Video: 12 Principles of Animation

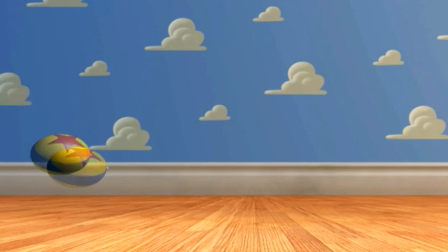(0:12)
Squash and stretch. Considered as the most important principle, this animation gives the object a sense of weight and can make the object look flexible. It can be applied to simple animations like a ball moving on the screen, and also ones more complex like human muscles.
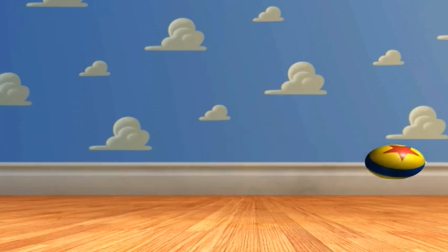(0:27)
Depending on how much of the principle is applied, it can make the animation look very comical or very realistic.
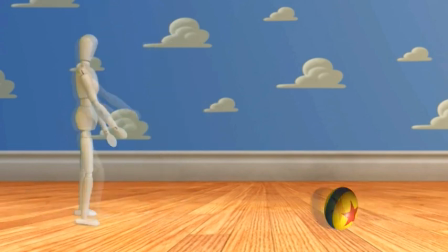(0:40)
Anticipation. This is to make the animation look more realistic. It prepares the viewer for the action. This could be when a person preparing to jump up, he bends at the knees, then lifts off into the air. When he lands, his knees bend again, to show preparing for the landing.
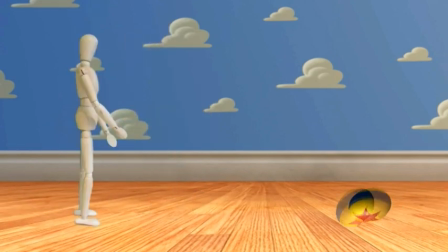(0:55)
The technique can also be used for actions less physical, such as a character waiting for something to happen.
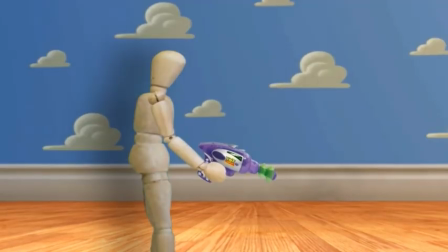(1:07)
Staging. This animation relates to acting in theatre. It is used to direct the viewer's attention to an important part of the scene. The camera changes to a different view, highlighting the important part of that scene. A character could look off the screen to see an incoming object.
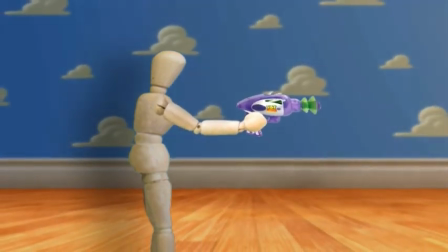(1:22)
The camera focuses on the character to show that the part is important.
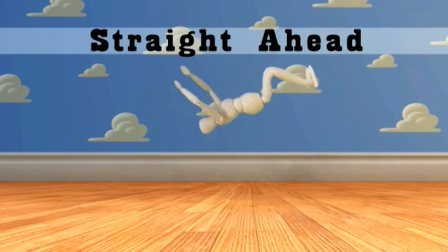(1:29)
Straight ahead action and pose to pose. Straight ahead action is when a scene is drawn out frame by frame. This makes the animation look more fluent and smooth, and is better for making scenes look more realistic.
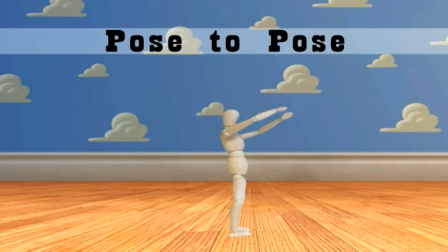(1:43)
Pose to pose is when you draw 3 keyframes, then fill in the rest later. This can be better for more dramatic scenes, where the viewer needs to focus on the object or person along with the surroundings.
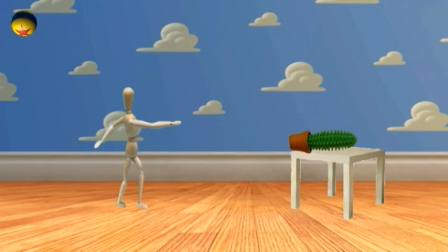(1:59)
Follow through and overlapping action. Follow through is when something continues moving after the main object is stopped. Overlapping is when parts of an object move at different rates. Both of these animations are to make the animation look more realistic and obey the laws of physics.
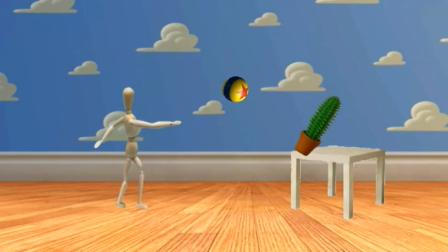(2:14)
For example, a ball being kicked at a table with a plant set. When the ball hits, the plant will fall off.
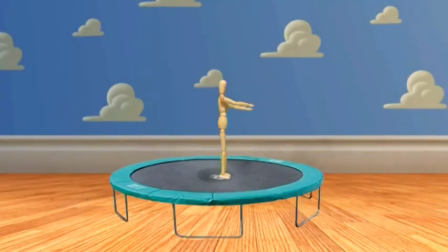(2:23)
Slow in and slow out. This is when the scene has more frames at the beginning and end of the animation, with less in the middle. This gives it time to accelerate and slow down.
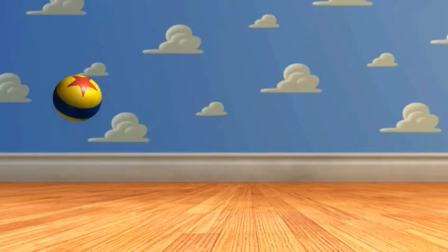(2:42)
Arcs. An arc animation is when the object moves in an arc motion. This could be when a ball moves in a sweeping arc motion.
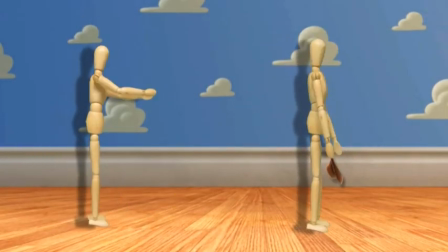(2:54)
Secondary action. This helps give the scene more life, so not every part of the object is moving at once. There is always something else going on. This could be a person throwing a ball at another person, knocking the hat off his head. The hat and the ball would keep moving after the person has stopped.
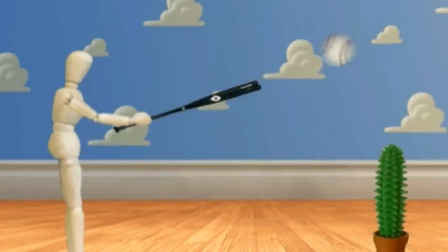(3:14)
Timing. It is essential that the timing of the scene is perfect, whether it is theatrical or physical timing. The right timing makes animations look more realistic and believable.
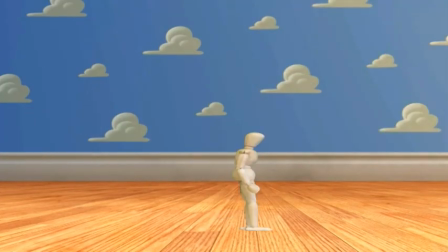(3:30)
Exaggeration. This depends on the type of animation or cartoon. If the animation looks too much like reality, it can often be boring. Animators often exaggerate their work. For example, a character being pushed very lightly and then flying off screen.
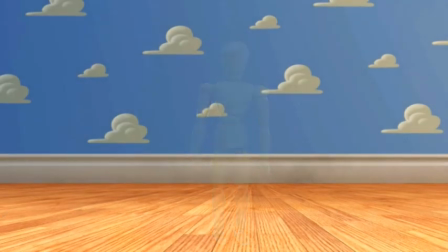(3:48)
Solid drawing. This means that the animator must be as good or draw in the same style as the artist who created the character or object.
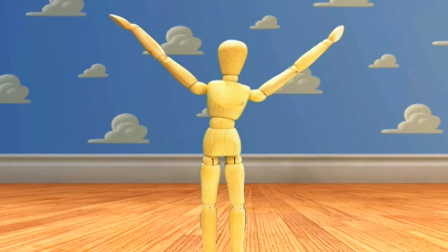(3:56)
Also, animations that mirror the left and right sides can often look lifeless. The animator should make 2 sides of a character's face different.
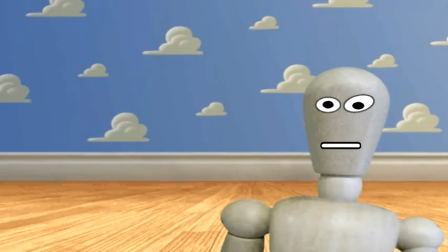(4:10)
Appeal. This is when a character appeals to the audience in the same way that a real-life actor appeals to people.